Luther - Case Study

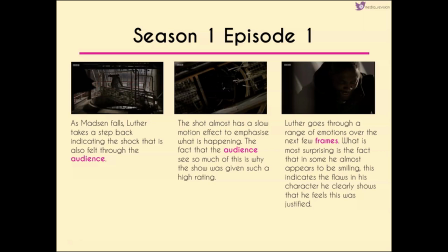(15:52)
Now in the third shot it was quite difficult to pick shots without repeating myself but Luther goes through a range of emotions over the next few frames so this is just an example of one of the emotions that he goes through and what seems to be quite surprising is the fact that in
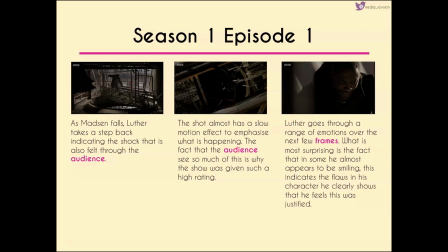(16:08)
some of those frames like the one that we've got here he almost appears to be smiling so one of the things that makes Luther I think such a interesting character is that he has these flaws he's not set up to be a perfect character and in some sense this is sort of indicating
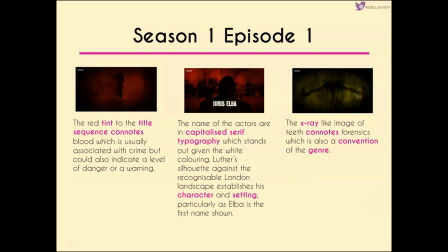(16:25)
that he feels what happened was justified we then go into the title sequence which has this red tint to it the red is commonly associated with blood and that's again a recognizable convention of crime drama but it could also indicate a
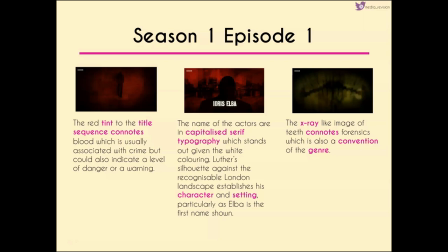(16:42)
level of danger or a warning here the name of the actors are capitalised in sans-serif typography which stands out because of the white colouring.
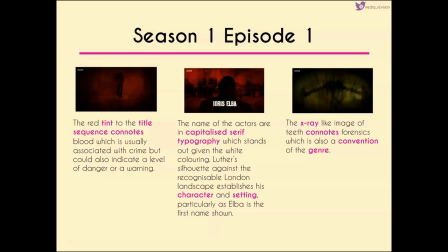(16:56)
We have Luther's silhouette recognisable against the London landscape establishing his character and also the setting and it's also quite interesting that Idris Elba is the first name shown so we have this link between him as an actor and the title character as well.
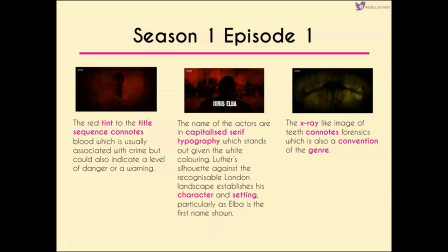(17:14)
We then get sort of x-ray like images of teeth. This has a link to forensics so again another convention of the genre.
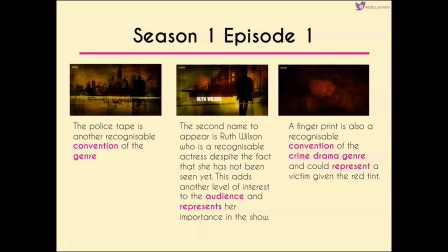(17:23)
A further convention is the police tape that we see over the course of the next frame. Now the second name to appear is Ruth Wilson. She's a very recognisable actress despite the fact that we haven't seen her yet so we get another level of interest for the audience. Also this idea that she's going to be quite important to the show as a whole.
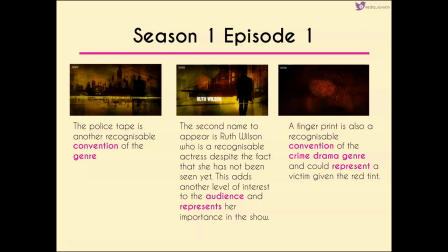(17:43)
Other conventions of crime drama like the fingerprints are then shown sort of mixing in elements of the genre along with the actors and the characters that are likely to portray.
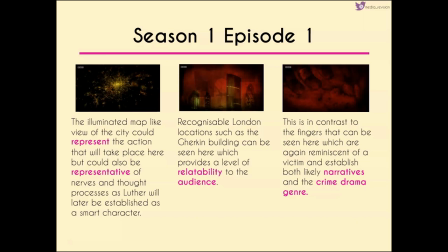(17:54)
We then have a sort of illuminated map view of the city. This could represent that the action is going to take place here but it could also from this angle sort of represent nerves and this idea of a thought process because Luther is very much an intellectual character.
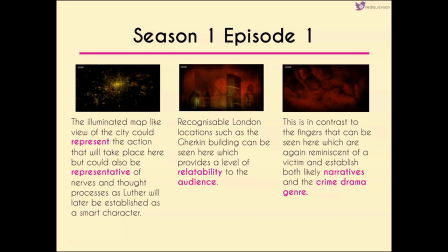(18:11)
Now recognisable London locations such as the Gherkin building can be seen within title sequence so we get a level of relatability for the audience which is in contrast to the fingers that are sort of reminiscent of a victim again indicating a level of
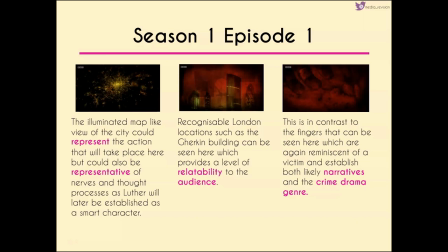(18:28)
sort of recognized conventions for the narrative and also the crime drama genre
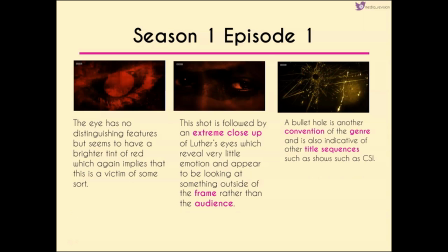(18:35)
the eye that we see here though has no distinguishing features it does seem to have a brighter sort of tint of red to it which could imply that this is a victim of some sort particularly when you compare this to the extreme close-up of Luther's eyes, which in this instance reveal a very little emotion and appear to be looking at something just outside of the frame rather than the audience.
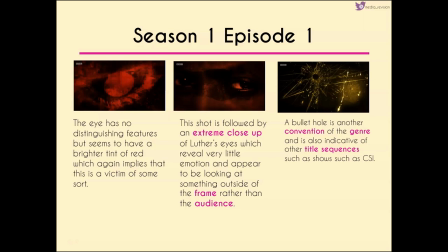(18:55)
So this is sort of that in-between direct and indirect mode of address. We have a bullet hole which is another convention of the genre. It's also indicative of other title sequences such as CSI which are obviously American crime dramas.
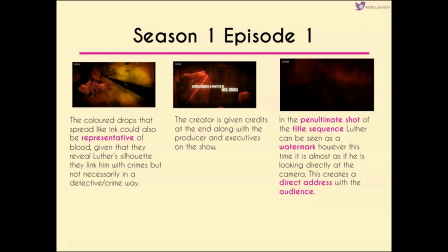(19:11)
And then we get these sort of coloured drops that sort of spread through the title sequence a bit like ink. These could be representative of blood given that they reveal Luther's silhouette. They also could potentially link him with crimes but not
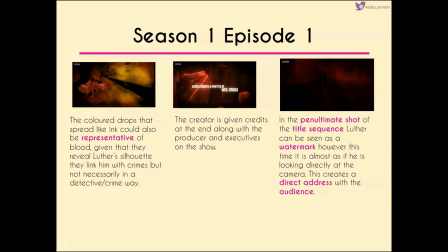(19:30)
in a detective crime sort of way which will hopefully become more apparent later on. That was quite a difficult way of explaining that one.
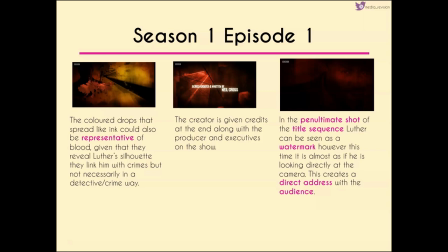(19:38)
The creators given the credits at the end along with the producer and executives of the show and in the penultimate shot of the title sequence we can see luther's face as a watermark however this time it is as if he's looking directly at the camera so we get direct made of a dress
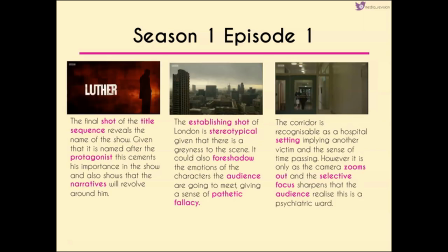(19:52)
which creates a connection between the audience and luther as a character in the final shot of the title sequence we get the name of the show given that it's named after after the protagonist this sort of cements his importance within the show and also shows that the narratives are going to revolve around him.
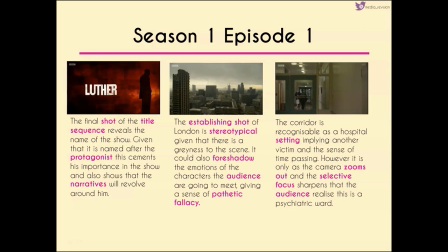(20:08)
In the establishing shot that we have of London in the centre there's quite a greyness to the scene so this could foreshadow some of the emotions of the characters that we're going to meet but also gives this sense of pathetic fallacy where the weather is matching the mood and tone of what it
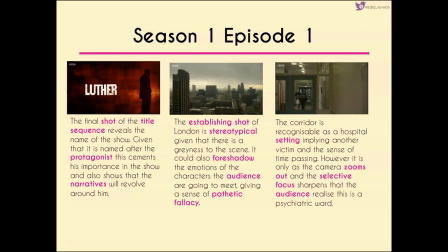(20:25)
is that we're seeing on the screen. Now the corridor that we see in the third shot here, very recognisable as a hospital setting implying that there may be another victim gives this idea of time passing, but it's only as the camera zooms out and that we get this selective focus sharpening that the audience realise we are looking at a
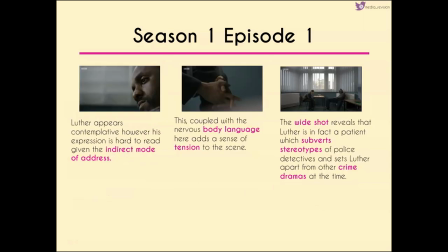(20:45)
psychiatric ward. Luther then appears to be sort of contemplative, however his expression is very hard to read, given the indirect mode of address. This, coupled with the nervous body language that we get in that middle shot, adds a sense of tension to the scene.
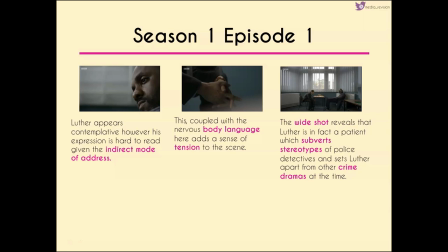(21:01)
In the wide shot we can then see that Luther is in fact the patient. Now this subverts the stereotypes of police and detectives and subverts what we would expect. This is one way in which Luther is sort of set apart from the crime dramas of the time.
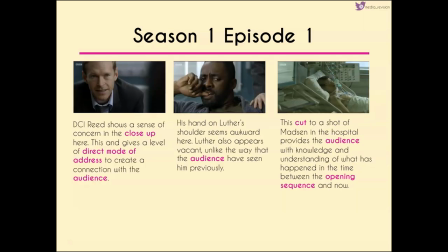(21:16)
Now DCI Read shows a sense of concern in this close-up that we get here. It gives a level of direct major address to again create a connection with the audience and he is going to be important for the series as a whole. I'm not going to say too much more because I don't want to give any spoilers away. You will just have to watch the show if you want to know about it, I guess.
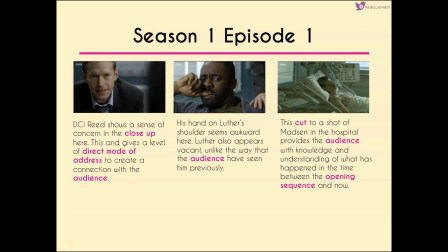(21:37)
And this is reinforced by his hand on Luther's shoulder. It's quite awkward though, because Luther appears a bit vacant. And this is unlike the way that we have seen him previously. But when we have the cut to the third shot at the end here,
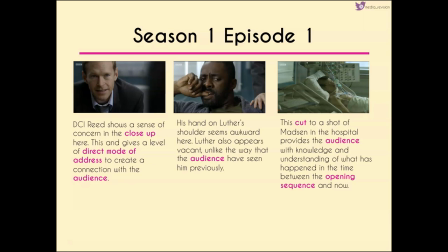(21:52)
this gives us a sort of sense of knowledge and understanding about what's happened in the time between the last frame of the opening sequence and now.
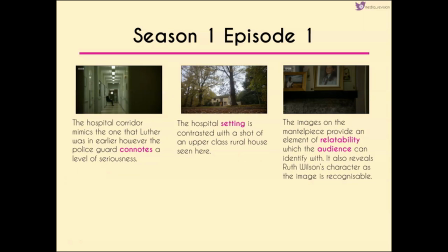(22:05)
Now in the hospital corridor again it sort of mimics the one that Luther was in earlier but we've got a police guard that's on sort of scene guard here which adds to that level of seriousness and the hospital setting is then contrasted with this shot of a upper-class rural household that we can see here within the woods.
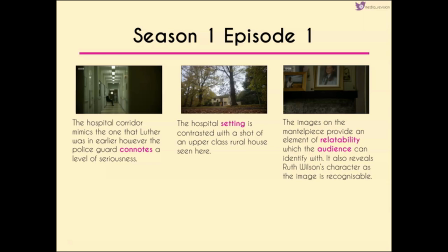(22:24)
Now the images on the mantelpiece again provide this element of relatability with the audience so again linking it to Bloomer and Katz so we can identify with the program a lot more but it also reveals Ruth Wilson's character because the image that we've got of her on the mantelpiece is very very recognizable.
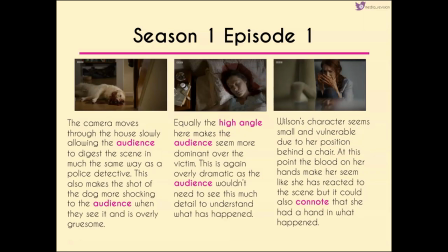(22:42)
As the camera moves through the house slowly it allows the audience to digest the scene in much the same way as a police detective would, this also makes the shot of the dog more shocking to the audience when they see it and it is overly gruesome.
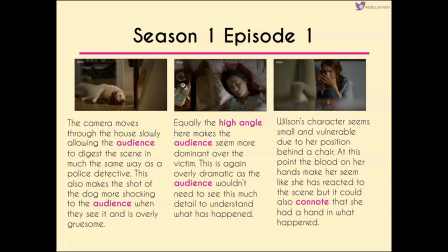(22:57)
Equally, the high angle that we get when we're looking down at the other victims make us feel like we're more dominant over the victim and adds to this overly dramatic sense because as an audience we don't really need to see this much detail to understand what has happened.
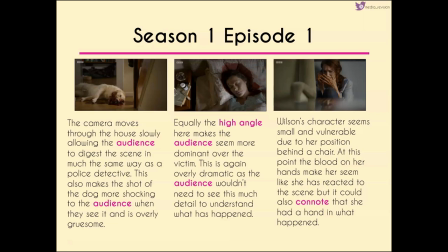(23:13)
Wilson's character, when we finally meet her, seems very small and vulnerable. due to the position of her hiding behind the chair. At this point, the blood on her hands makes her seem like she's reacted to the scene, but it could suggest that she's had a hand in what happened, and when we get further into this episode,
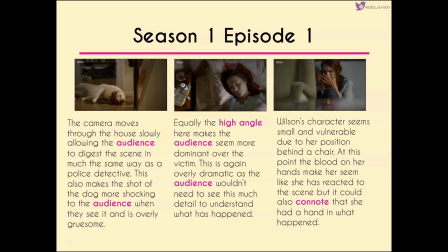(23:31)
we realise that that is in fact the case.
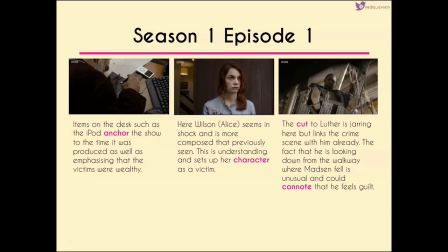(23:34)
Other items that we see on the desk, such as the iPod, anchor the show to the time it was produced, as well as emphasising that the victims were very wealthy.